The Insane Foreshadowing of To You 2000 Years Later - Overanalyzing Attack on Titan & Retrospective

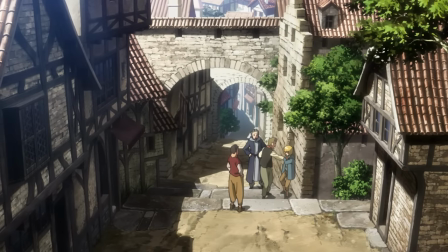32:51 This scene's only goal is to show you their dynamic and how that would define the story later on.
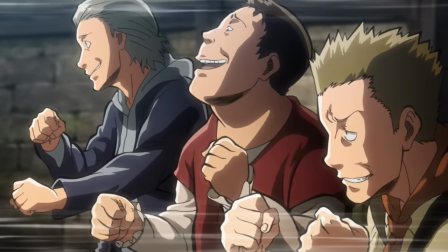32:58 These kids never return again.
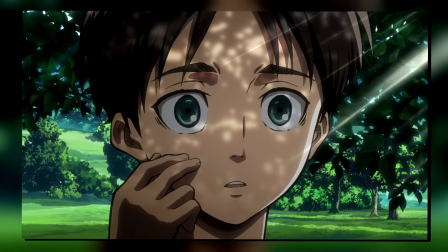33:01 And I keep repeating this because it is crucial for understanding how the story of Attack on Titan is structured and how you can,
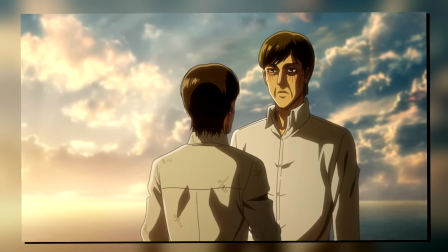33:09 or I guess could, use that to your advantage.
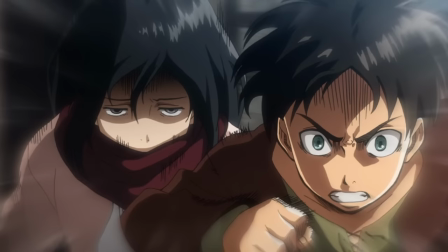33:12 Not because you're some big brain prediction machine, but rather because that's what the story has been trying to tell you all along.
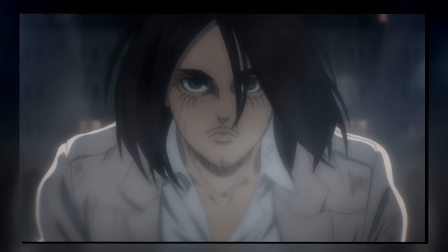33:21 Fact of the matter is, as soon as Eren became a little sketchy,
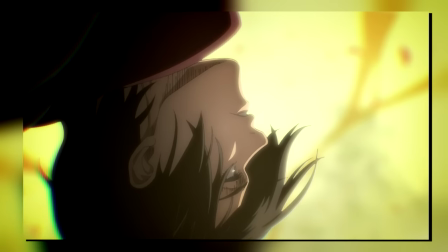33:25 you could easily pin Mikasa as the one who'd be forced to stop him because, again, she always protects him, even if it is from himself.
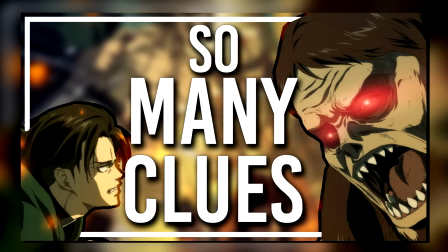33:33 And if you want to be doubly sure, feel free to go back to the video I made a couple of years back.
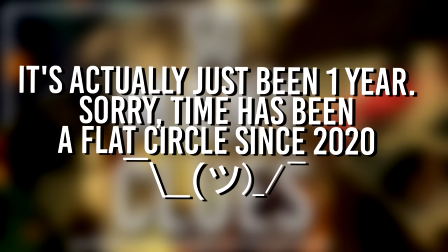33:39 I honestly despised the video itself for a long list of reasons, but so far at least,
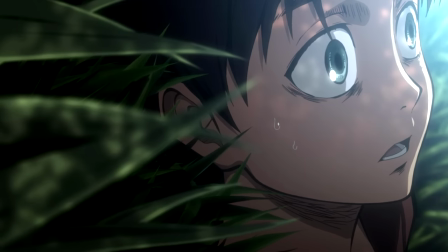33:45 basically everything I said there has turned out to be right.
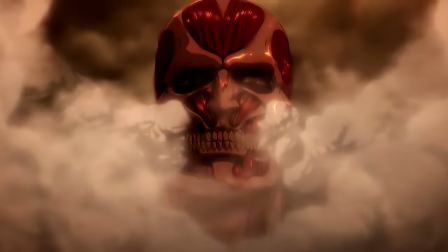33:49 Because again, I didn't make any far-off predictions, I simply followed up the leads that Isayama has planted.
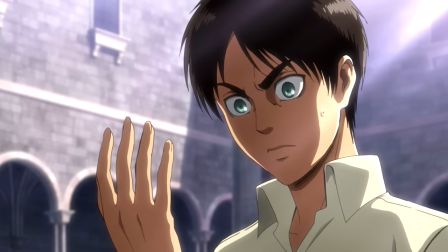33:56 There's still the possibility of a major curveball, Isayama is very well known for that after all,
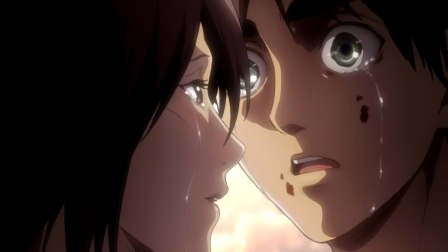34:02 though in terms of character-centric stories, I think saying Mikasa stops Eren is by far the safest bet.
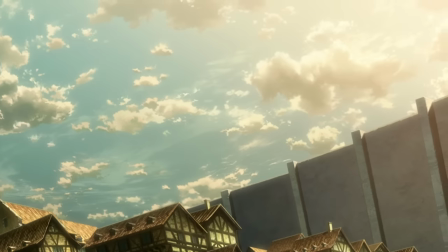34:10 But alright, enough about that. One of the final sequences we see in the first episode is very much the proverbial calm before the storm.
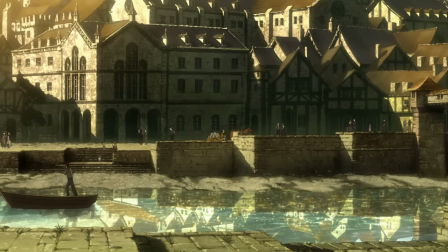34:18 And yes, here too we see the trio exhibit their signature traits.
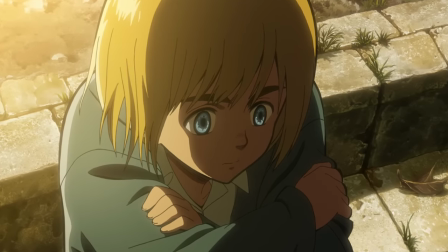34:23 Armin is calmly and very realistically talking about how the walls may have stood uninterrupted for the past hundred years,
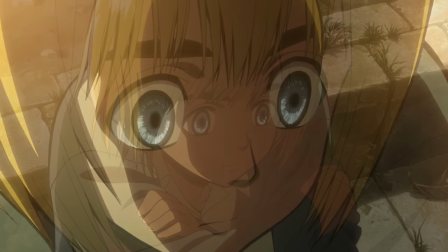34:31 but that there are no guarantees that they'll continue to do so, adding that the king has even made talking about what's beyond the walls taboo,
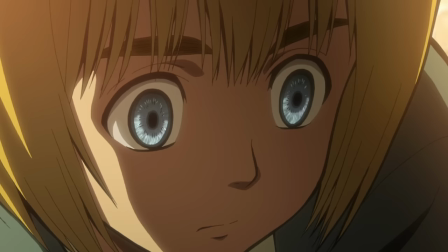34:40 which he considers as being ignorant of reality. So yes, the cool-headed one.
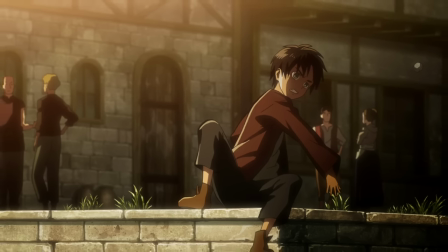34:46 Eren, on the other hand, is annoyed by this, saying that it should be an independent choice whether someone wants to go outside of the walls or not,
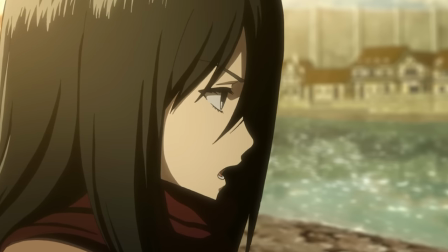34:55 only for Mikasa to interrupt him, reminding him that that is dangerous and that he should rethink his scout's plan,
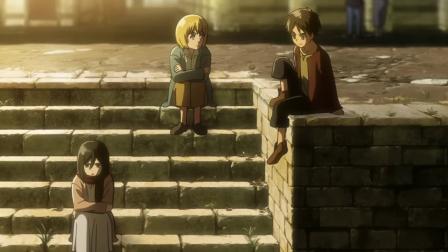35:03 aka protecting him from his own ambitions.
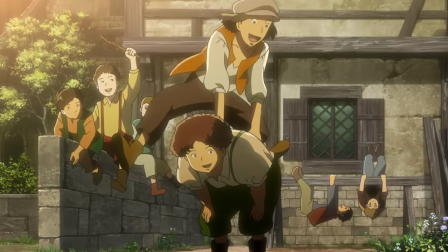35:07 But aside from the character-centric moments, the way this scene is handled is simply perfect.
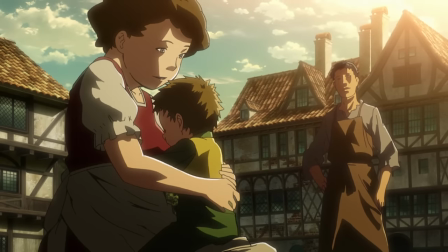35:13 You get that quiet, slightly unnerving music in the background, while Armin,
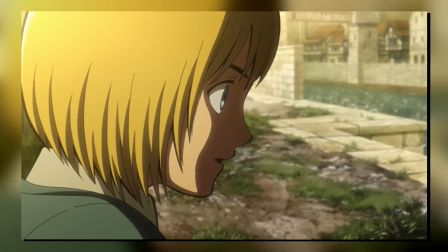35:19 who's just a kid, talks about what in their world is basically the biggest tragedy imaginable.
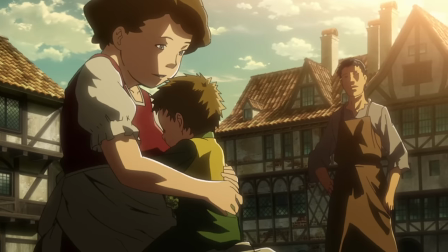35:26 And all of that is juxtaposed by the seemingly peaceful life within the walls,
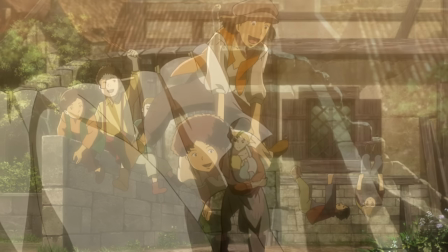35:32 as we see kids playing, people hanging up clothes, etc.
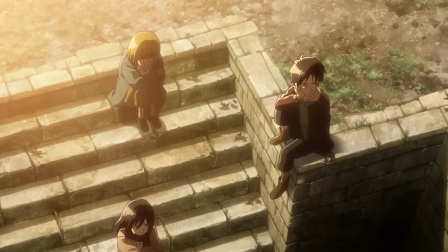35:37 It masterfully builds anticipation until we finally pan up to the wall, and suddenly, all sound cuts out.
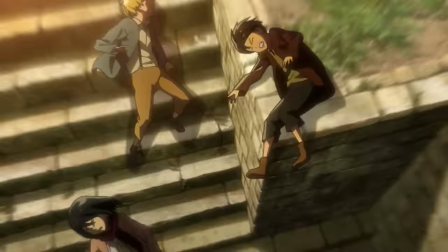35:46 And no more than a second later, that signature lightning goes down as the entire village is shaken to its very core.
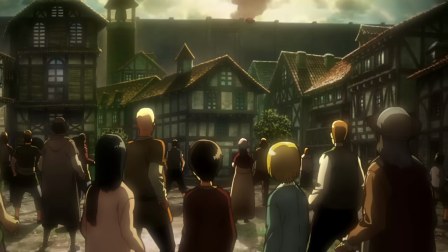35:55 And what starts as confusion soon turns to horror as we see the colossal's hand grabbing the wall.
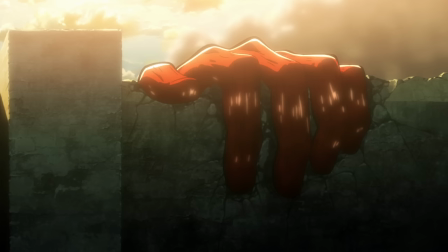36:03 And so, the episode comes full circle.
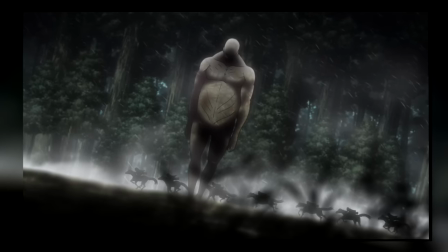36:06 Only this time, we do not cut to the heroic mission of scouts as we did in the opening sequence.
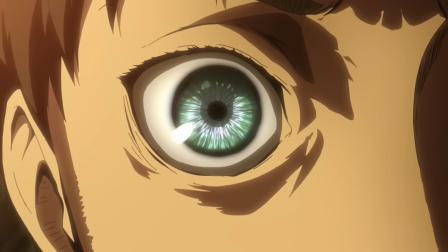36:13 Instead, that dread of this overwhelming enemy is compounded
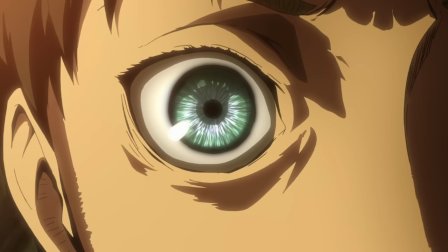36:19 by that signature attack on Titan music sharply cutting in.
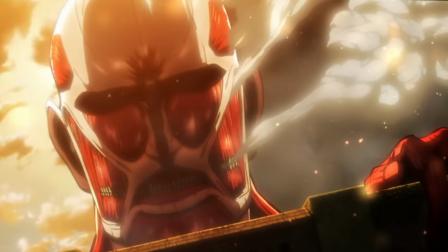36:23 And again, in retrospect, your understanding of this scene is so, so different.
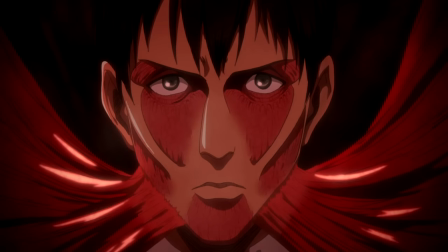36:30 This is not some force of nature. This is Bertholdt. He transforms, hits the wall, and leaves his titan form.
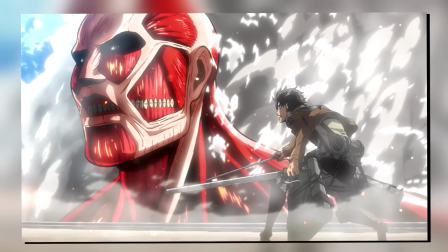36:38 It's as simple as that. Remember how much of the story initially was about learning of how the Colossal can seemingly appear and disappear at will?
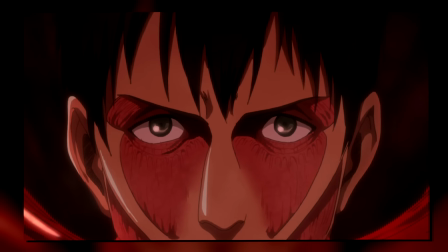36:47 But on a rewatch, that part of the story is completely changed,
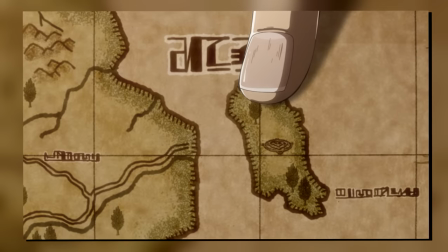36:53 and now this is an explicit attack from Marley.
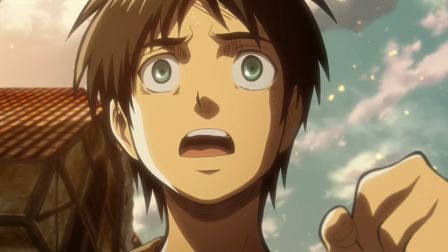36:57 And as Eren reaches his house, the final piece of Eren's story is put into place.
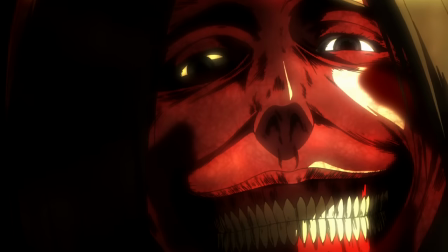37:03 As we see his mother stuck under the rubble as Dina Fritz, or Jaeger, the infamous Smiling Titan appears.
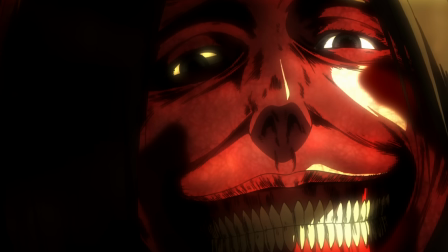37:12 As far as this sequence goes, I just have to give massive props for the design of the smiling titan.
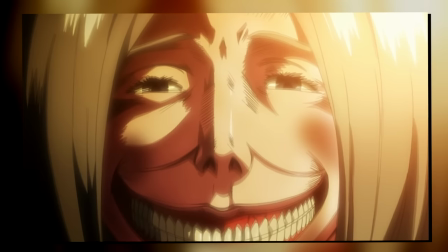37:18 It's just a decision that made the already terrifying titans that much scarier.
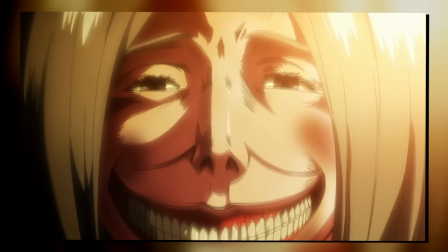37:23 It exploits that weird part of our brains that finds things like clowns extremely scary.
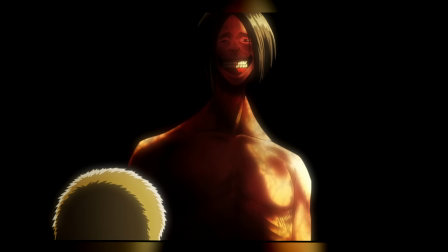37:30 Something about it just constantly smiling still gives me the creeps.
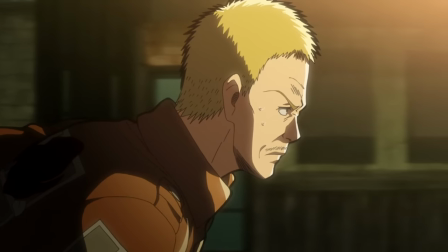37:35 And that's further enforced as we see hands seemingly go to stop the titan,
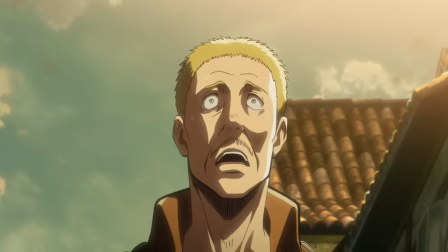37:40 only for his spirit to be absolutely broken as he comes face to face with this terrifying creature himself.
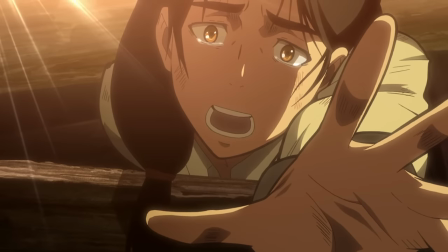37:48 And the very last thing we hear from Eren's mother sets the tone for the rest of the show absolutely masterfully.
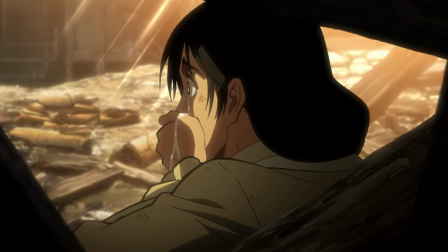37:56 As she forces her own mouth closed and mutters, don't go.
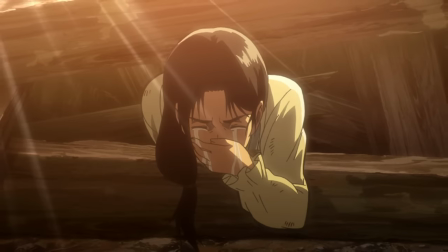38:01 That one last primal hopeless plea for help while forcing herself to stay quiet out of the love for her kids is just masterful.
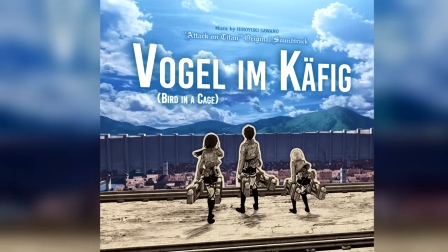38:12 Especially when you combine that with the absolutely brilliant music playing in the background.
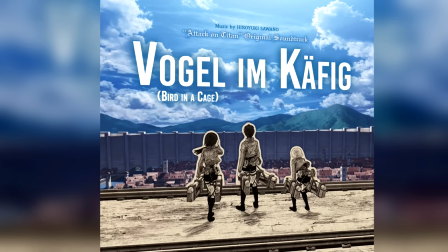38:18 I won't try to pronounce it, but this is the track I'm talking about.
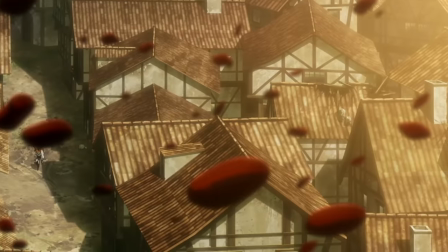38:22 Though as we see the rain of blood, we loop back to Armin's narration at the start of the episode,
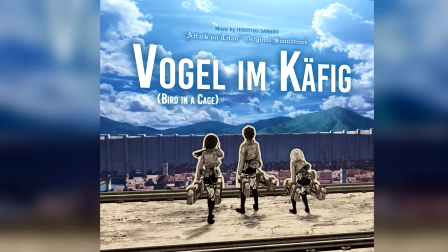38:29 saying that, as the name of the song implies,
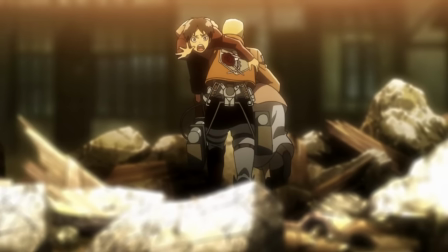38:33 all there is for humanity is the humiliation of being caged like birds.
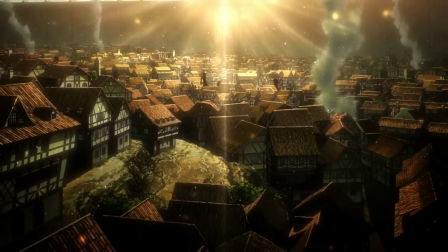38:38 And with that, you have a masterfully crafted first episode of a show that shows you so, so much more than meets the eye.
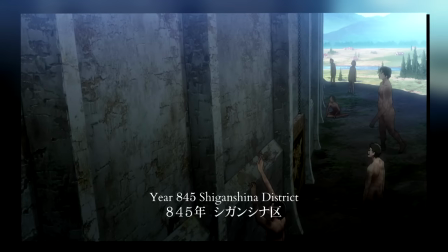38:47 Everything from hinting at the importance of time in the series, to a larger world beyond the walls,
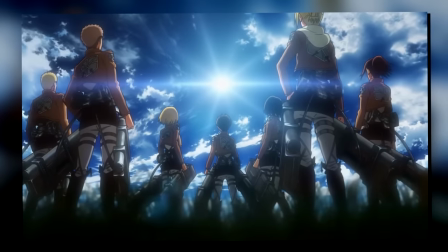38:54 to the trapped birds becoming free, and everything in between.
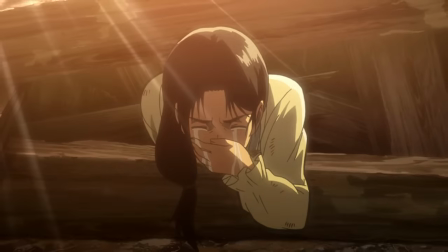38:58 As far as first episodes go, this one still holds a very special place in my heart.
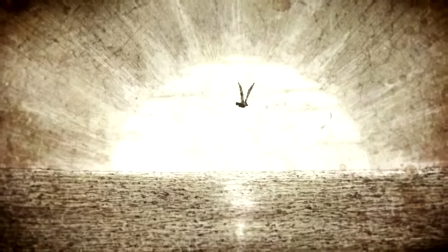39:05 Though with that said, we're not done just yet, because in Attack on Titan's case,
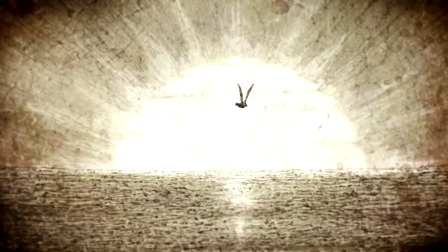39:10 the closing themes are sometimes more than a little sus.
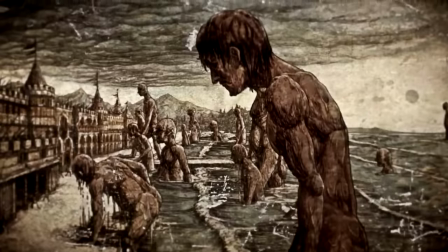39:15 Admittedly, this one isn't nearly as spoilery as the ones to come, but still, it does have some details of interest.
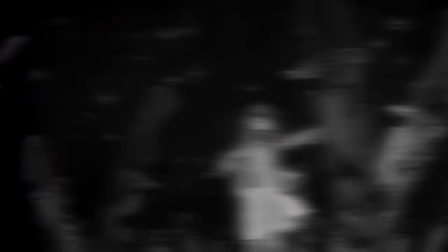39:23 First off, visually it replicates the first opening, only the swords are replaced by the knives.
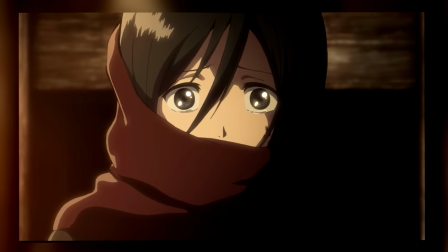39:29 Obviously we'd see Mikasa's backstory in just a few episodes, so that's nothing too major.
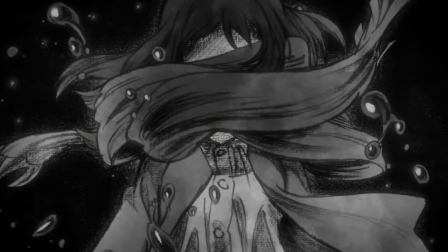39:34 What is more interesting is what we see after, as we see Mikasa sort of blinded by her scarf,
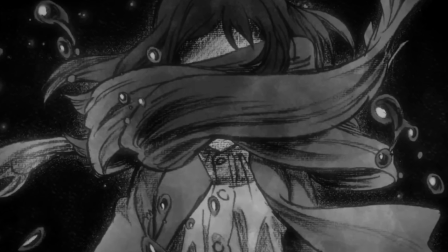39:43 which you could read into her blindly protecting Eren, without realizing that he needs protection from himself more so than anyone else, but that is debatable.
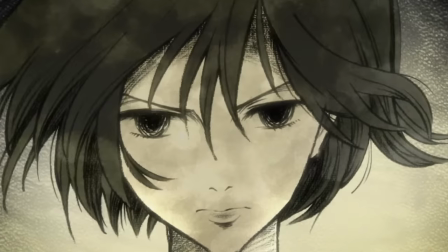39:53 Though following that, the scarf is blown away and we see an adult Mikasa with much shorter hair.
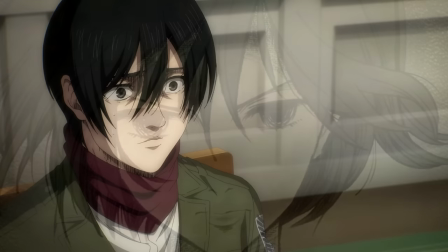40:00 And uh, is this the final season Mikasa?
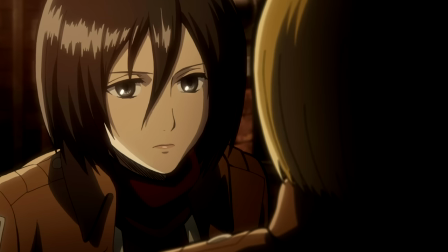40:04 This could easily just be her after the initial time skip because it's mostly the art style that had me doing a double take,
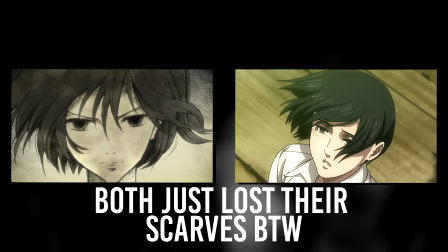40:12 but hey, there are more examples of them blatantly showing you the events that would only happen far far later into the series, so who knows.
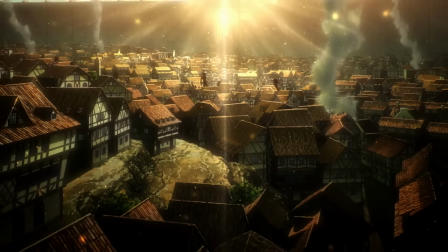40:21 But with that, this time for real, we've arrived to the end of the first episode in what will hopefully become a long stay for the channel.
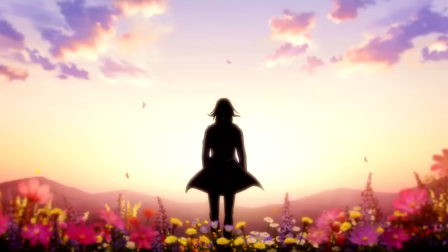40:29 I hope you're just as excited as I am to methodically comb through the series with the power of
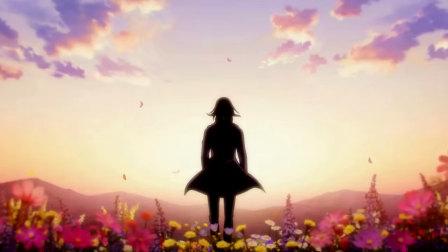40:35 hindsight to see just how many times the answers were staring us right in the face.
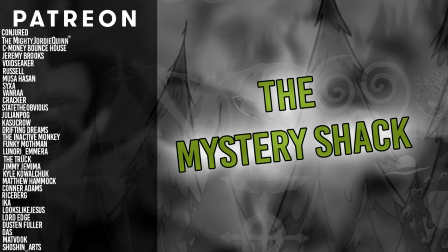40:42 And that's the video. As is trend at this point, this one turned out to be way longer than I expected. Though as always, I want to say a massive thank you to our current patrons who allow me to produce even more of these for you all.
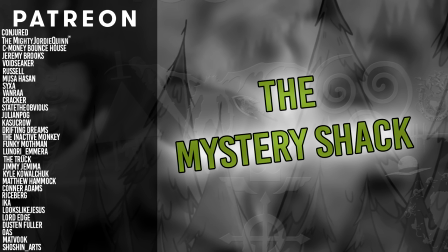40:56 Speaking of which, let us give a warm welcome to the newest member of the team, Shoshin Arts.